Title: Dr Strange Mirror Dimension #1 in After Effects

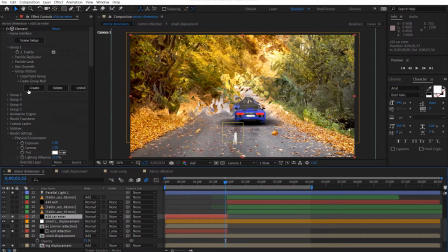[8:19]
I hope that makes sense. If it doesn't, don't worry, I'll provide the project file. But yeah, that's probably as complex it will get. Yeah, okay, so that's the tricky part, which is the timing, and then just making sure that it collides properly.
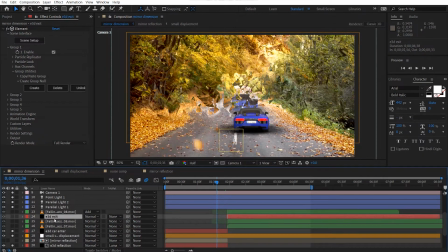[8:37]
And then once it collides, you can actually start animating your element 3D exit car. So here it is right here. So it comes out, and yeah. And I know you're probably thinking, where's the reflection for this car?
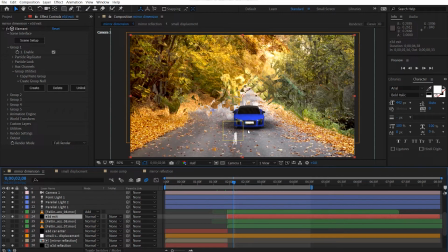[8:56]
I honestly couldn't be bothered to animate that because I was just too lazy. It just took a bit of time, so yeah. Anyway, so yeah, that's the car coming out.
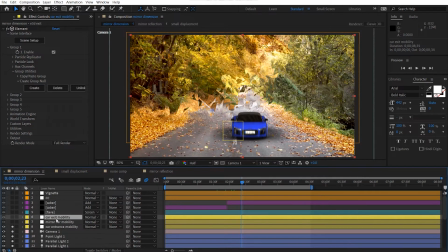[9:07]
And again, I made a null object for the car exit so that it'll come out. All right, pretty simple stuff. Yeah, don't worry.
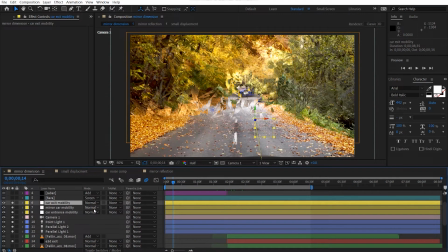[9:21]
Again, I know I said it many times. I'll provide the project file because I know it's a little complex. Okay, so once you've got that car mobility exit happening,
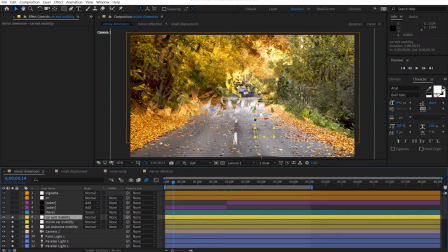[9:32]
you can go ahead and just do a bit of like color correction, because it kind of looks bland right now. So what you can do is add in a little bit of a flare back here. This is just optical flares, so you can see here.
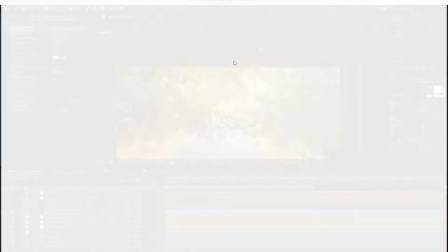[9:48]
I'll actually show you which flare I use. Can't remember which flare this was.
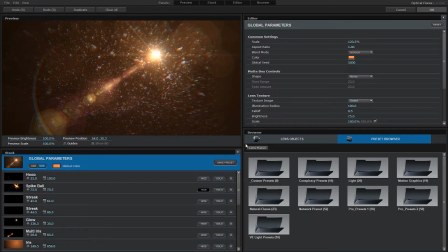[9:55]
I think it was in yeah, honestly, I can't remember which flare it was, so just go ahead and use any flare, it doesn't really matter.
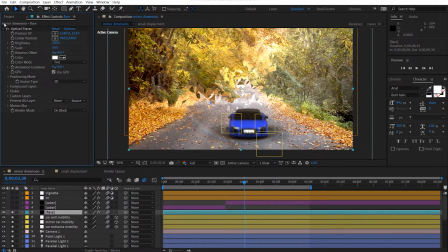[10:07]
However, if you don't have optical flares, you can just use the built-in flare plugin within After Effects. So I believe it was flare, lens flare. Yeah, and this will work fine. And you can just change it to like, I don't know, prime or something.
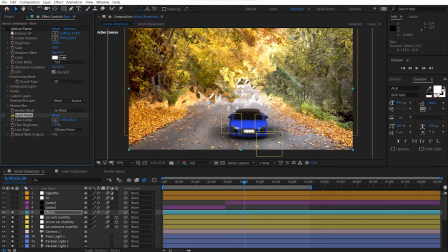[10:26]
Yeah, this will work fine as well. So you don't have to always follow my steps as well. Okay, so next thing I did was, as the car comes out,
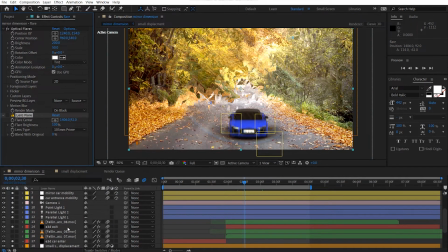[10:36]
I wanted to show that it was like breaking the mirror dimension portal. That's what I did. So I added some of these falling glass stock footage. And then you can see here,
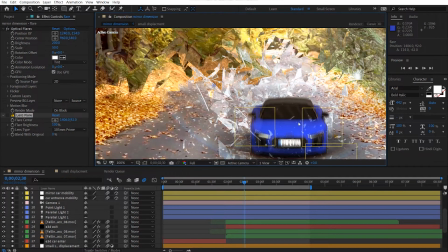[10:48]
it's just some glass footage just breaking through so that it looks like it's coming out as well. So I've got like two underneath the behind the car and one in front of the car as well.
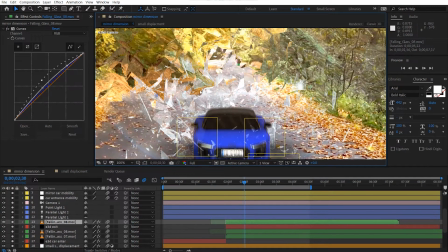[11:02]
And I just timed it so that it kind of looks like it's incorporated within the scene here.
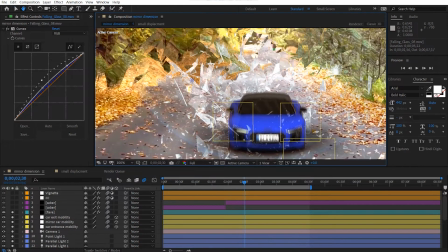[11:11]
Okay. And the last thing I did,
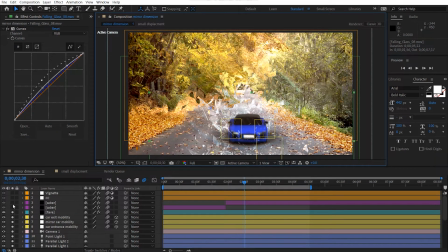[11:15]
next thing I did was added in the Saber effect just to show the headlights of the car.
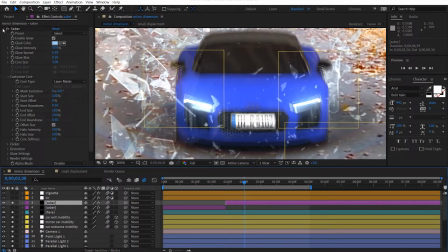[11:23]
All it is Video Copilot Saber effect. Very simple setup. I didn't even change any of the settings. The only change I did was probably just the glow and the size. And I made sure I just animated the mask here.
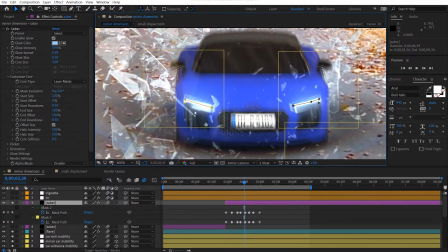[11:39]
So like, come over here. So you can see the mask here. It's just like this little hook shape.
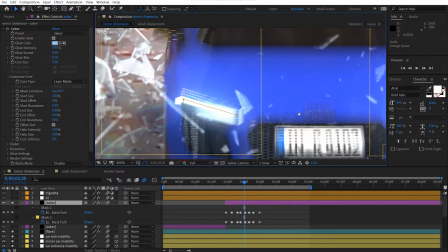[11:49]
Oops.
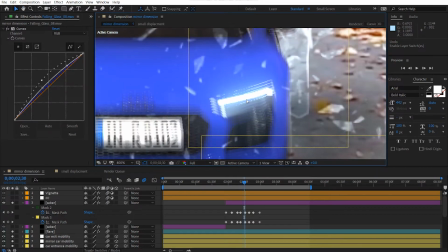[11:54]
And same goes for this side as well. And then I just animated until to follow the headlights until off screen.
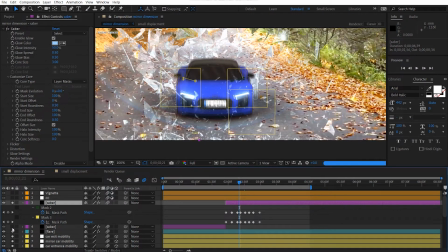[12:06]
And I did the same thing for the backlights as well. So I'll show you that. Just turn this off for us. So if you have a look here.
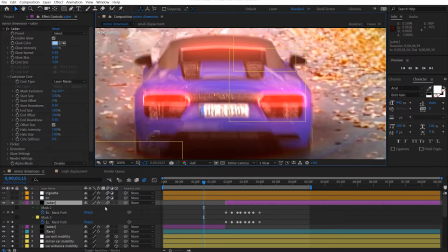[12:19]
Yeah, so you can see if I turn off motion blur for a minute.